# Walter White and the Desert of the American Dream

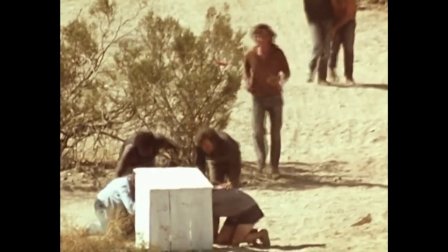Some water pops at some. But that, too, is a mirage.
Watch out!
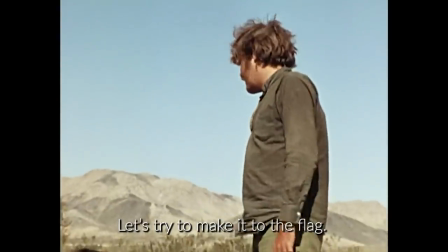It's out! Try to make it to the flag. We're going to hell, we're going to make it somewhere, we don't have no water!
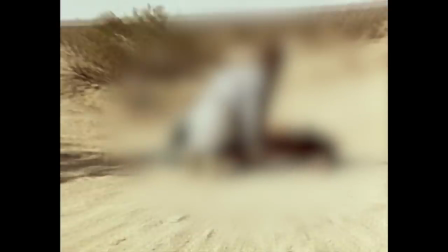There's no water that way. They're just playing with your mind until they kill you.
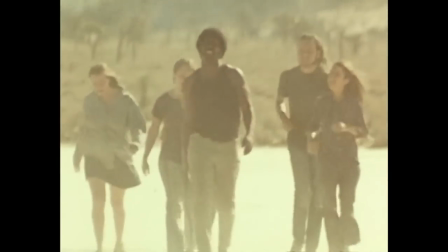While a lack of water is a constant theme in Punishment Park, the presence of water can be just as ominous.
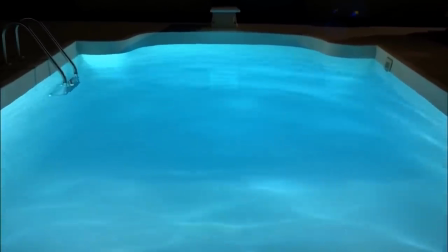Swimming pools are a powerful visual motif throughout Breaking Bad, a symbol of middle-class America, an artificial body of water,
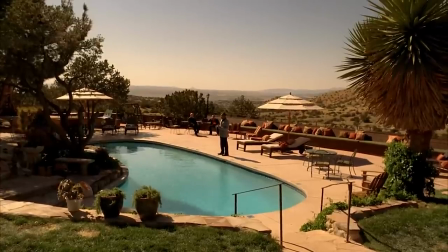a man-made display of wealth and aspiration in an otherwise unforgiving desert.
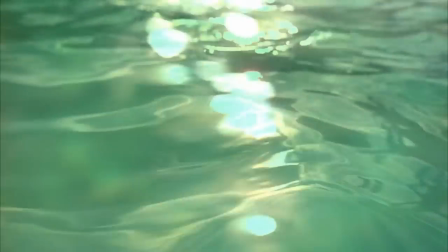Water as blue as the meth itself. It seems like a cool relief, but just as quickly you can fall in and drown.
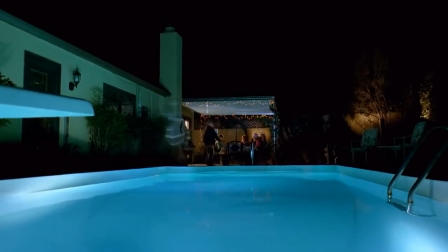The pool in Walt's backyard is an ever-waiting pit, ready to swallow him along with his family.
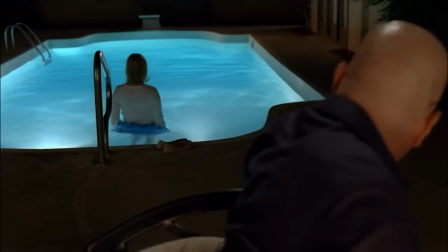One of my favorite moments in this pool is when Skylar walks into the water. She decides to join Walt and help launder his money.
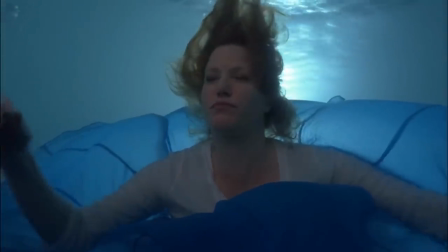A perverse baptism, submerging herself in crystal blue water.
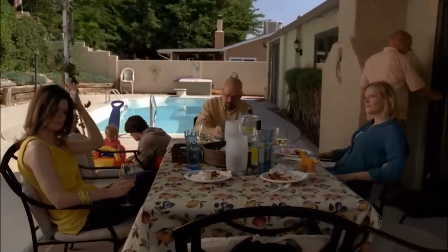She chooses the mirage of a happy family, drowning any hope of saving her family from Walt.
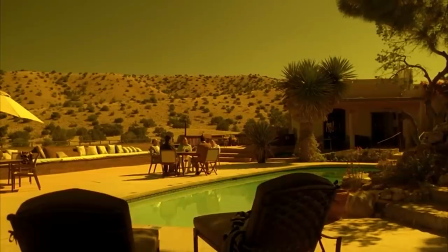Another pool, what first seems like an oasis in Gus's flashbacks, quickly turn into a nightmare.
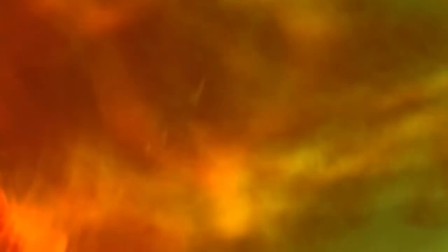The calm, glassy water ends up stained with the blood of Gus's partner.
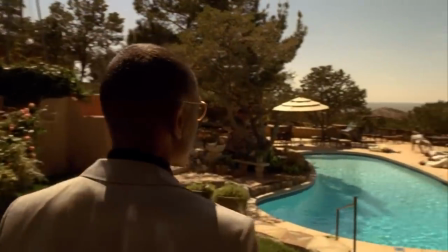And it's by the same poolside years later that Gus enacts his revenge, poisoning Don Eladio, then washing his own hands of guilt in the bathroom.
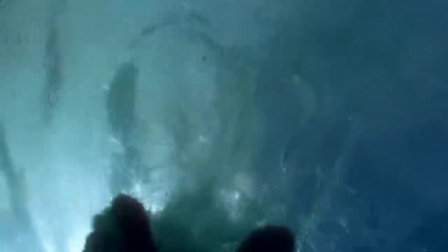Over and over, when people and things plunge into the water in Breaking Bad, it's accompanied by death, either literally or figuratively.
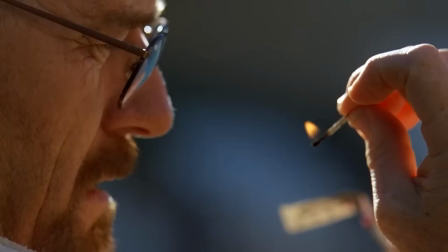Instead of an oasis, these bodies of water are actually death traps. Breaking Bad and Punishment Park play with inverted symbolism like this constantly.
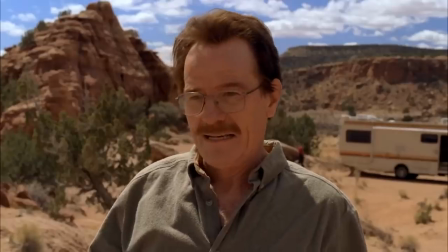Instead of life, water becomes a symbol of death. Instead of the protector, a father or figure places everyone in harm's way.
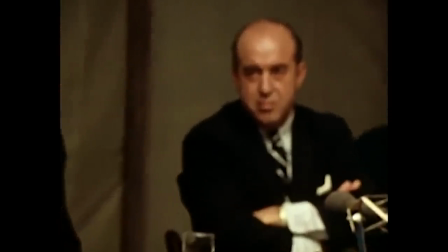Instead of resolving violence and injustice, the people in power only perpetuate violence and injustice.
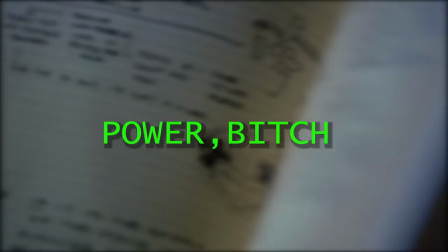Yeah Mr. White! Yeah, science!
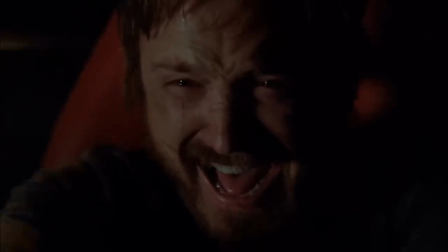The culmination of Jesse's arc is that final, beautiful shot of Jesse screaming and crying speeding down the road, finally free.
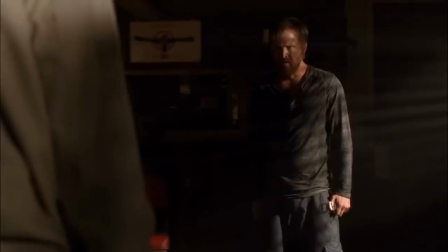This is the final shot of Jesse in the series, because that freedom is exactly what Walter denies him throughout the series.
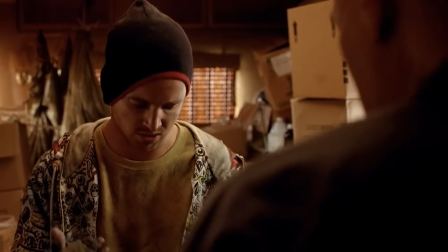Walt belittles and manipulates Jesse to keep Jesse under his control.
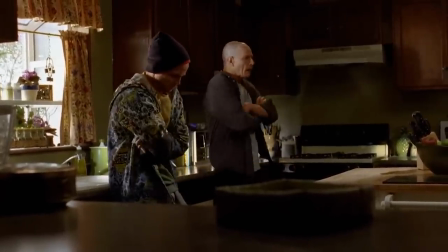Every time Jesse tries to assert his own power or independence, Walt sabotages his chances and then places the blame back on Jesse.
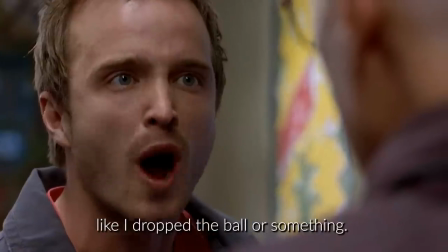You left me to freak out all day long like I dropped a ball or something and you're the one who took it!
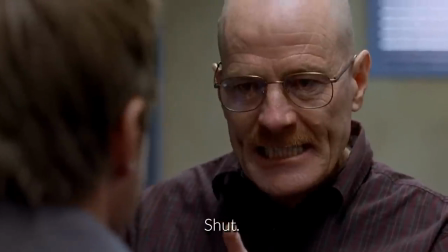Shut up.
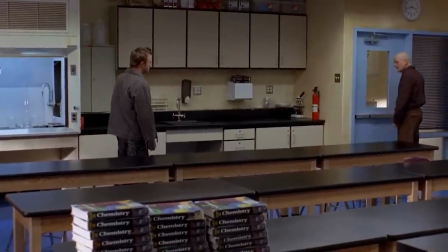Creating a cycle of abuse where Walt is both Jesse's only ally and the one dragging him into more and more dangerous situations.
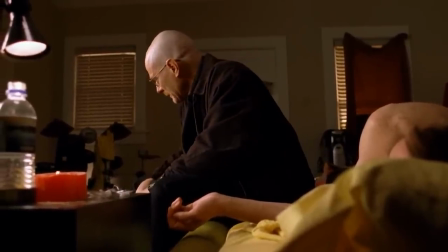The most heartbreaking example of this is that scene that we all know very well, when Walt sees Jane dying of an overdose and does nothing.
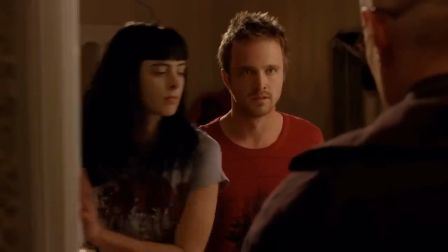Jesse was about to run away with her. He was about to leave Walt. He was about to start a new life with Jane.
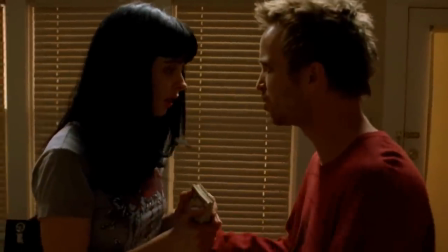He'd finally found the thing that Walt always promised him, happiness. But because that relationship didn't serve Walt,
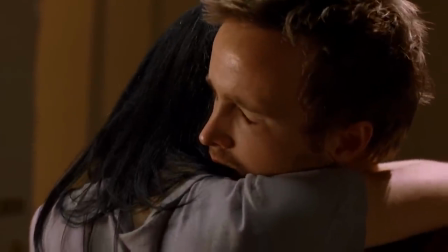because Jesse was acting of his own will instead of what best served Walt, he had to destroy it.
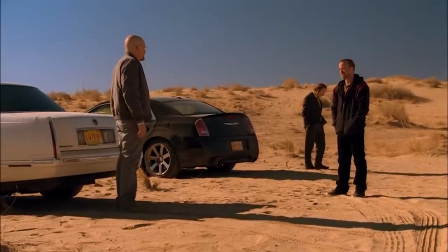And afterwards, Walt continually blames Jesse for her death in order to manipulate him.
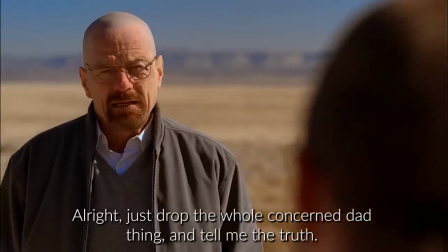I just dropped the whole concerned dad thing and tell me the truth.
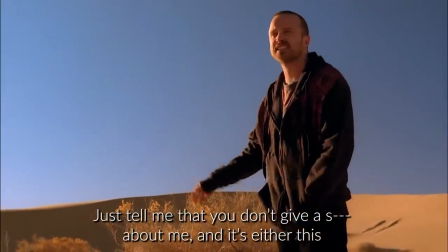Just tell me you don't give a shit about me and it's either this or you'll kill me the same way you killed Mike.
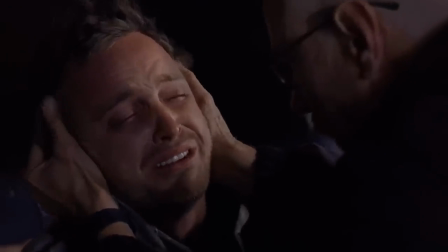Just as Jesse was trying to find a way out from Underwalt's control,
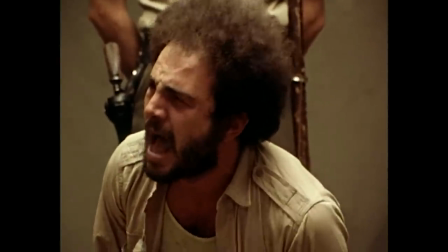the activists in Punishment Park are searching for an alternative to a traditionally violent and racist American society.
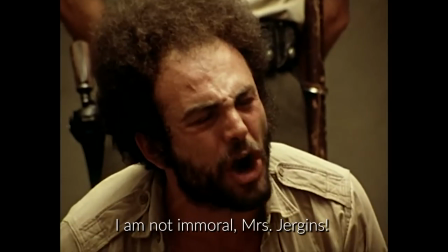I am not immoral, Mrs. Juergens. You want to know what's immoral?
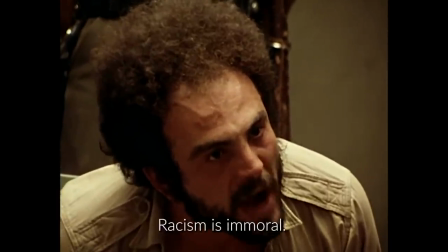War is immoral. Poverty is immoral. Racism is immoral. Police brutality is immoral.
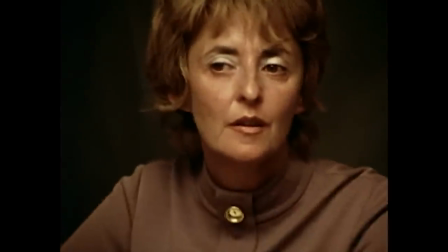Despite their obvious prejudice, the Committee in Punishment Park frames themselves as the source of morality.
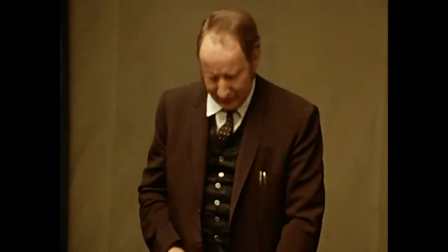Because they can. When their public defender attempts to cite laws and precedent, his motions are summarily denied.
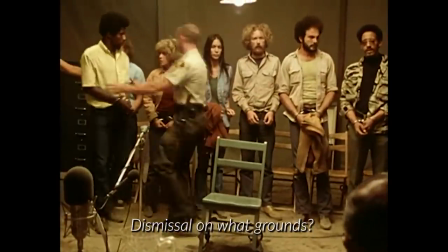Motion for dismissal at this time. Dismissal on what grounds? First, fourth, fifth, and fourteenth amendments.
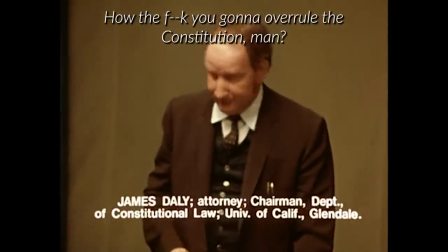Motion overruled. How the f*** you gonna overrule the Constitution? Defense!